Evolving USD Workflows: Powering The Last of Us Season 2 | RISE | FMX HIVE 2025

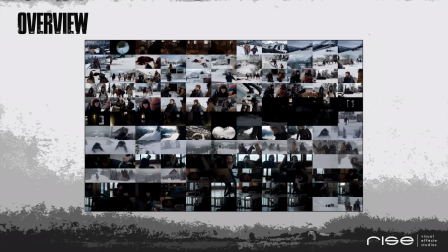(5:16)
Thank you. So, yeah, we started working on The Last of Us Season 2 at RISE in August last year and delivered the last shot just about 3 weeks ago. So the show was in production with us for about 9 months, which is quite a stretch for a TV series.
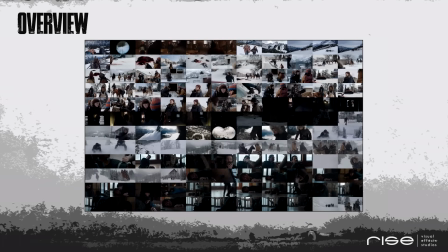(5:32)
Over the course of the project, around 100 artists contributed to the work here, with about 40 people active at a time. As on the last season, we worked with Alex Wang, VFX Supervisor, and Fiona Campbell, Westgate Producer, on the production side, which was again a very creative and trustful partnership.
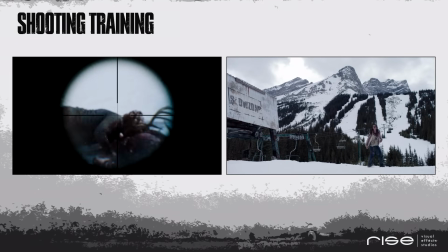(5:51)
To get into the mood, let's join Ellie for some shooting training here and blow away some infected. While the shot here on the left we could tackle completely in compositing by adding blood elements and gore elements, the leg shot on the right was a bit more challenging.
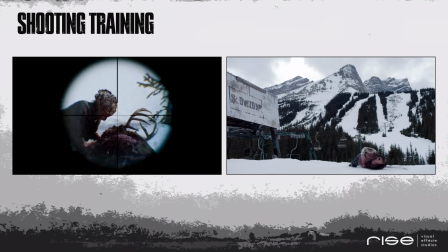(6:06)
To make sure that we see how bigger parts of the leg are blown away, we did an FX simulation in Houdini.
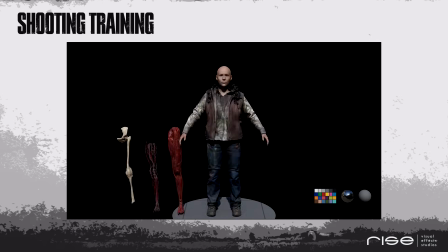(6:13)
The production provided us with a LiDAR scan of Kelsey, that's infected, and our modeling department created a multi-layered leg including skin, fat, tissue, and bones. So by creating all these layers, we could make sure that there was enough to play with for our effect CDs.
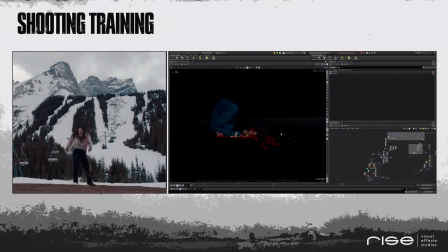(6:31)
The next step was the fracturing of those layers and to set up different material properties and constraints. The actual simulation was done with the Vellum solver. That's quite fast and efficient, especially in combining different materials.
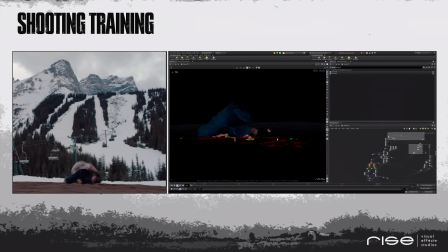(6:45)
Once the base sim was in place, 2 blood layers were added, a dense one, which interacts nicely with the ground, and another fine spray and mist layer. For the blood layers, we used the flip solver, and for the mist, a particle simulation.
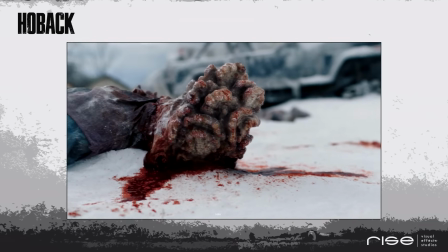(7:00)
The first environment we're going to take a look at is Hoback.
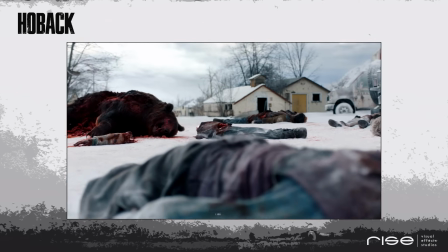(7:04)
In the first episode, Ellie and Dina arrive in this small village while out on patrol with a few others from Jackson.
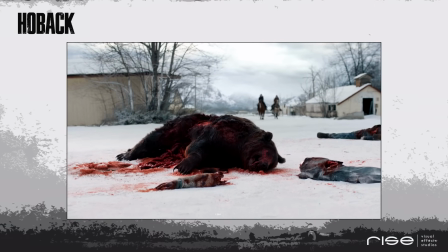(7:10)
The sequence was shot in Canada near Kamloops in an abandoned area called Padova City.
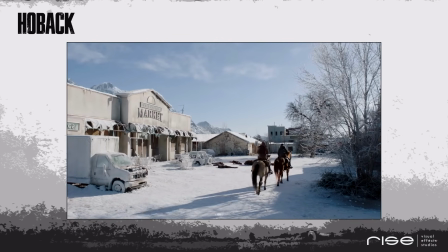(7:16)
So I really like this approach of using real-world locations as a foundation rather than jumping straight to shooting on a blue screen.
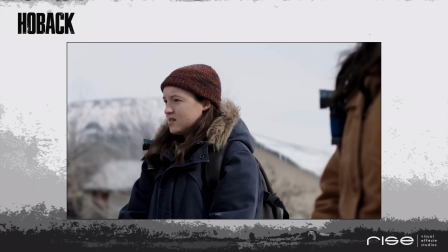(7:25)
From my experience, you can usually tell whether something is grounded in reality, even if it's just the small details basically giving it away.
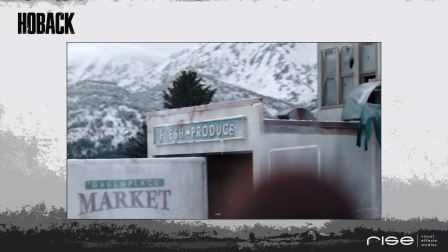(7:34)
That said, we still had to do quite a bit of enhancement work to make Hoback feel right.
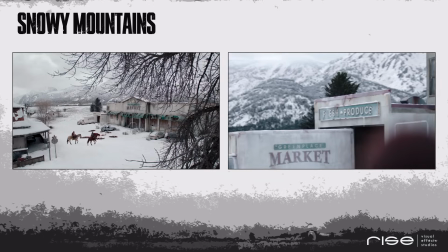(7:39)
Otherwise, it would have been a bit boring for us too. So let's start with the mountain environment we created.
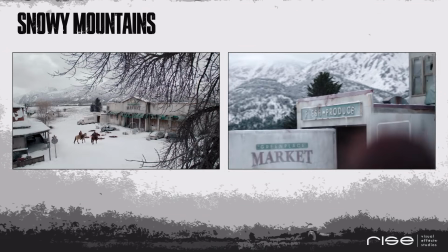(7:45)
Since we knew we would need snowy mountains across multiple sequences under different lighting and camera conditions,
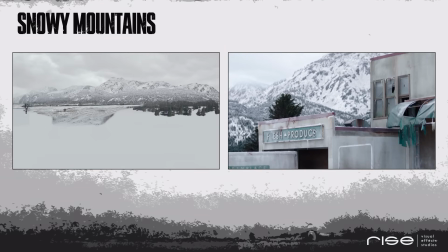(7:53)
we decided to build a procedural mountain setup in Houdini.
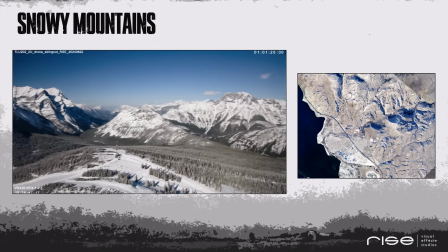(7:56)
The client provided us here with extensive reference material from the shoot in Canada, which was incredibly helpful.
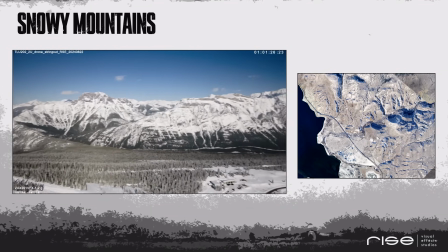(8:03)
For locations like Hoback and Jackson, we used real-world mountain geometry derived from satellite data as our starting point.
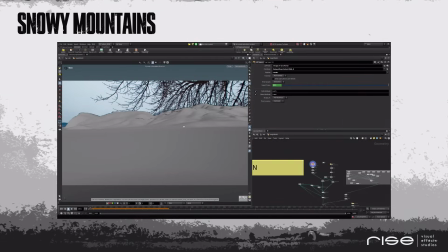(8:12)
Using the height field tools in Houdini, we added more and more details with every layer.
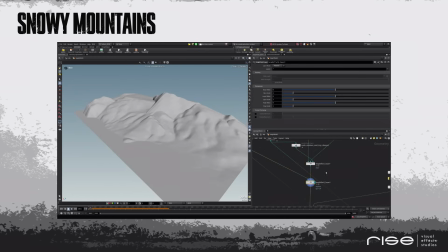(8:16)
One of the key components was the erosion simulation, which mimics the natural effects of water and temperature over time,
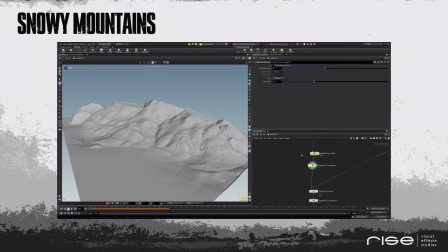(8:24)
like snow melt, carving passes, or creating sharp peaks. These hydro and thermal erosion models bring a level of realism that would have been extremely difficult to achieve manually, especially at this scale.
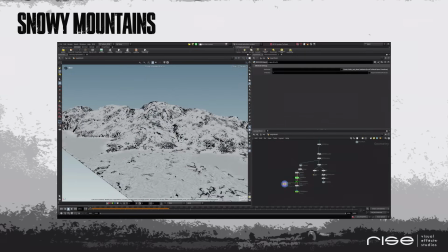(8:39)
In addition to the erosion, we had full control over the distribution of snow, ice,
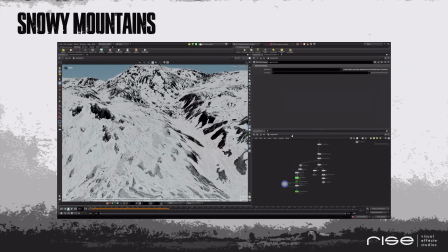(8:44)
and rock, which allowed us to fine-tune the terrain based on shot-specific reference.
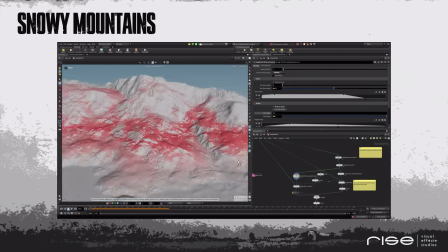(8:51)
Additional masks, all based on the height field data, were used for scattering of the trees, so to make sure that the tree line corresponds with the snow features and that the lower trees have less snow on top.
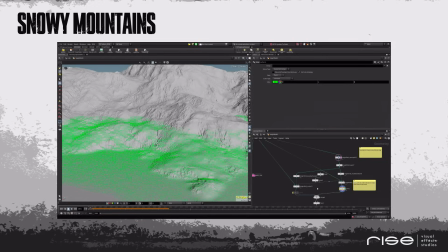(9:02)
Thanks to the efficiency of Houdini's volume-based height fields, we could generate entire mountain ranges quickly once the core setup was built.
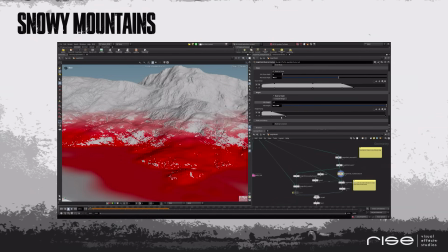(9:12)
Using our custom scattering toolset in Houdini,
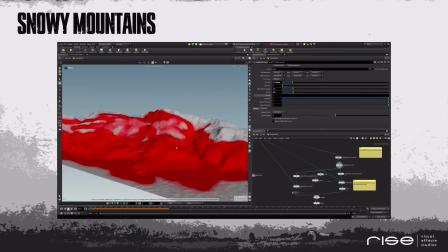(9:14)
we had easy access to different variants of a single tree to activate wind and add color variation while the memory footprint stays small.